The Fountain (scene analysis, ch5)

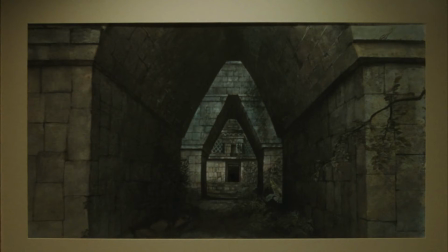Hey, what's up? I'm Paul Heron, and today we are going to look at a scene from Darren Aronofsky's film The Fountain. This is chapter 5 on the DVD or Blu-ray.
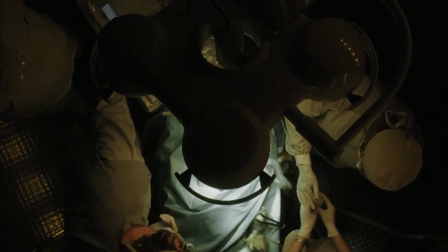What's just happened is Tommy, the main protagonist,
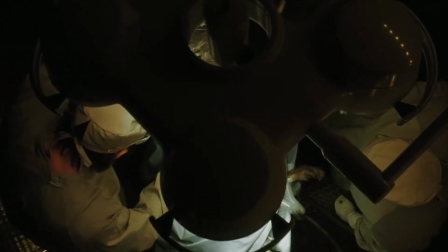has just come out of brain surgery on a monkey that they were operating and doing tests on.
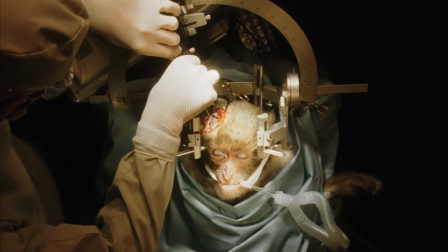And they almost lost the monkey, but then Tommy had this sort of stroke of
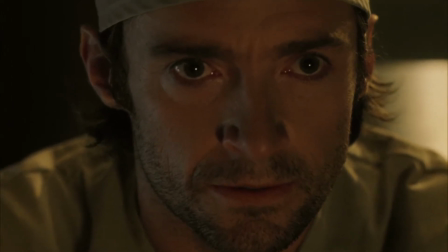brilliance or revelation where he looks up through this square window and kind of sees this
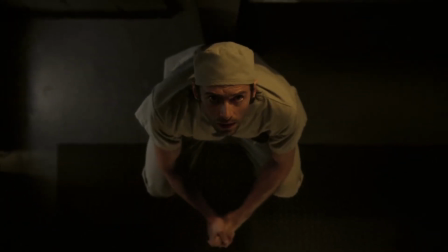some kind of light in the sky. And when this happens,
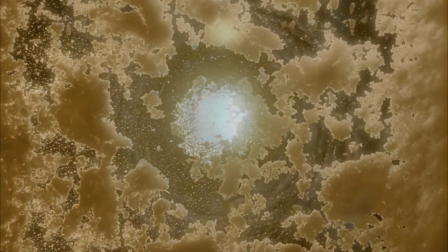he gets an idea about this sort of tree of life compound, and they decide to inject it into this animal.
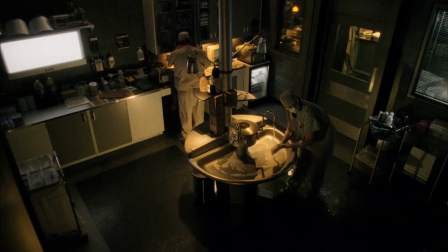They don't have the results yet, but during the process of this, he also loses his wedding ring,
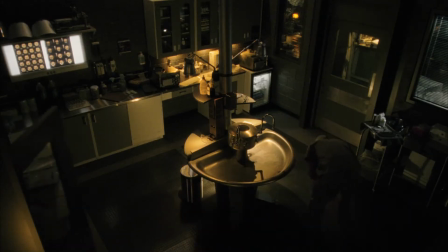which is kind of a theme throughout the film. And we'll address some of these shapes. Actually, let's talk about it now.
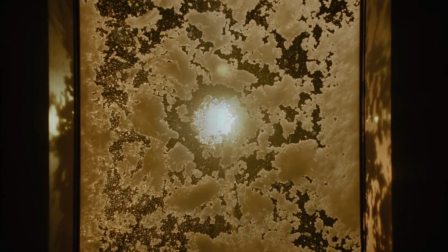In the previous scene, you see this square window, this sort of window out of the world.
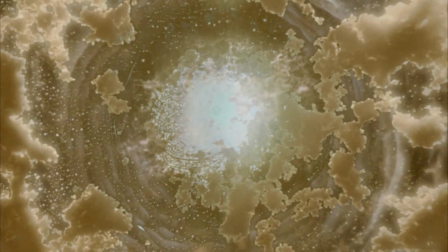And the first thing that you'll notice about this scene is that it opens on this square, what I would call square.
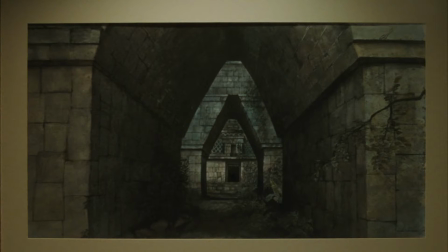It's really rectilinear. It's the square of the screen. I don't think it's by coincidence that this picture is the exact same aspect ratio as the screen that you're looking at it on. As best I can tell, this painting was made particularly for this film.
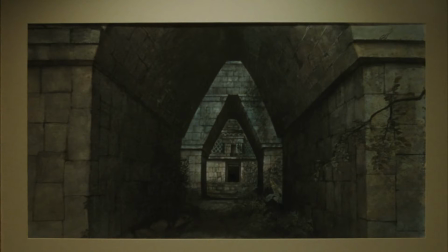I haven't seen it anywhere else. I'm not familiar with who painted it. If somebody knows, that would be awesome to share that detail. But what you'll notice is that what we're looking at when we're opening up is this scene of,
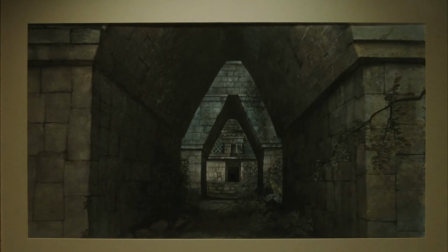some kind of temple structure, but it sort of looks like maybe it has some Spanish influence. But what you see is some kind of palm type leaves, jungle type brush. It feels like maybe we're in the past,
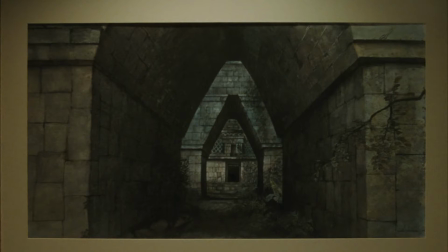but what we'll find out is that as soon as this light of revelation is cast on it, when Tommy opens the door, we'll pull back and we'll see that actually we're in the present moment still. So this is kind of some misdirection on multiple fronts.
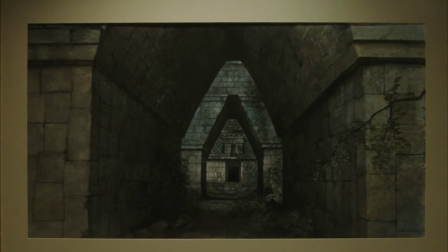It makes us think that we're in a different time, and that really challenges our notion of what is time within the context of this film and maybe outside the context of this film. Also, just for space, we have this illusion of depth looking into this picture.
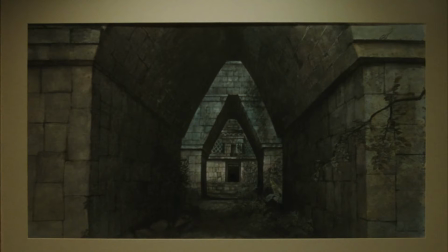And that would be if we were viewing it on the wall without the flattening of the lens. So that is an even further contextualization of what we're watching.
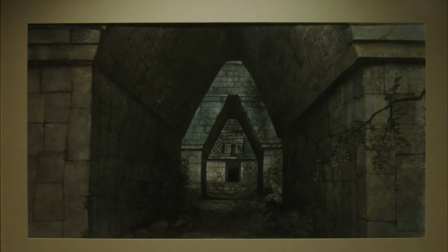And the cinematographer, the filmmakers, seem to be playing with the viewer in this opening of this scene, both in the aspect of time and space. So let's go ahead and get started. Let's play it.
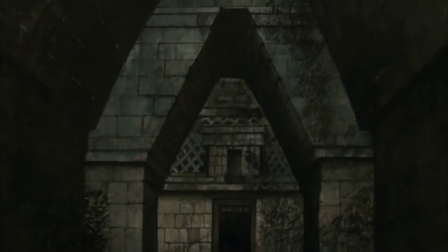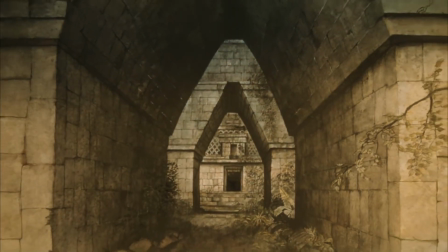So you see we're pulling out, we're kind of moving through this space, and then we realize this light makes it look like there's a sun or something,
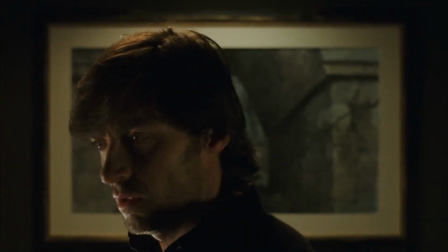but then we see this frame, and here we are back at this character. Now you notice, let me just pause it here.
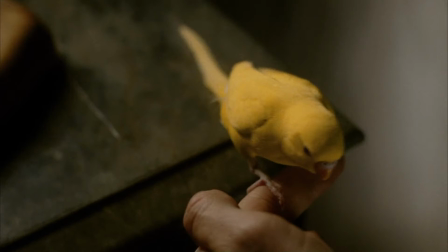You notice this little yellow bird. What is this yellow bird? Well, that's a good question, and there may be different answers, different ideas. One of the things I think about is right off the bat, you'll see in a second, this bird has been let loose, probably by Izzy, and he puts it back.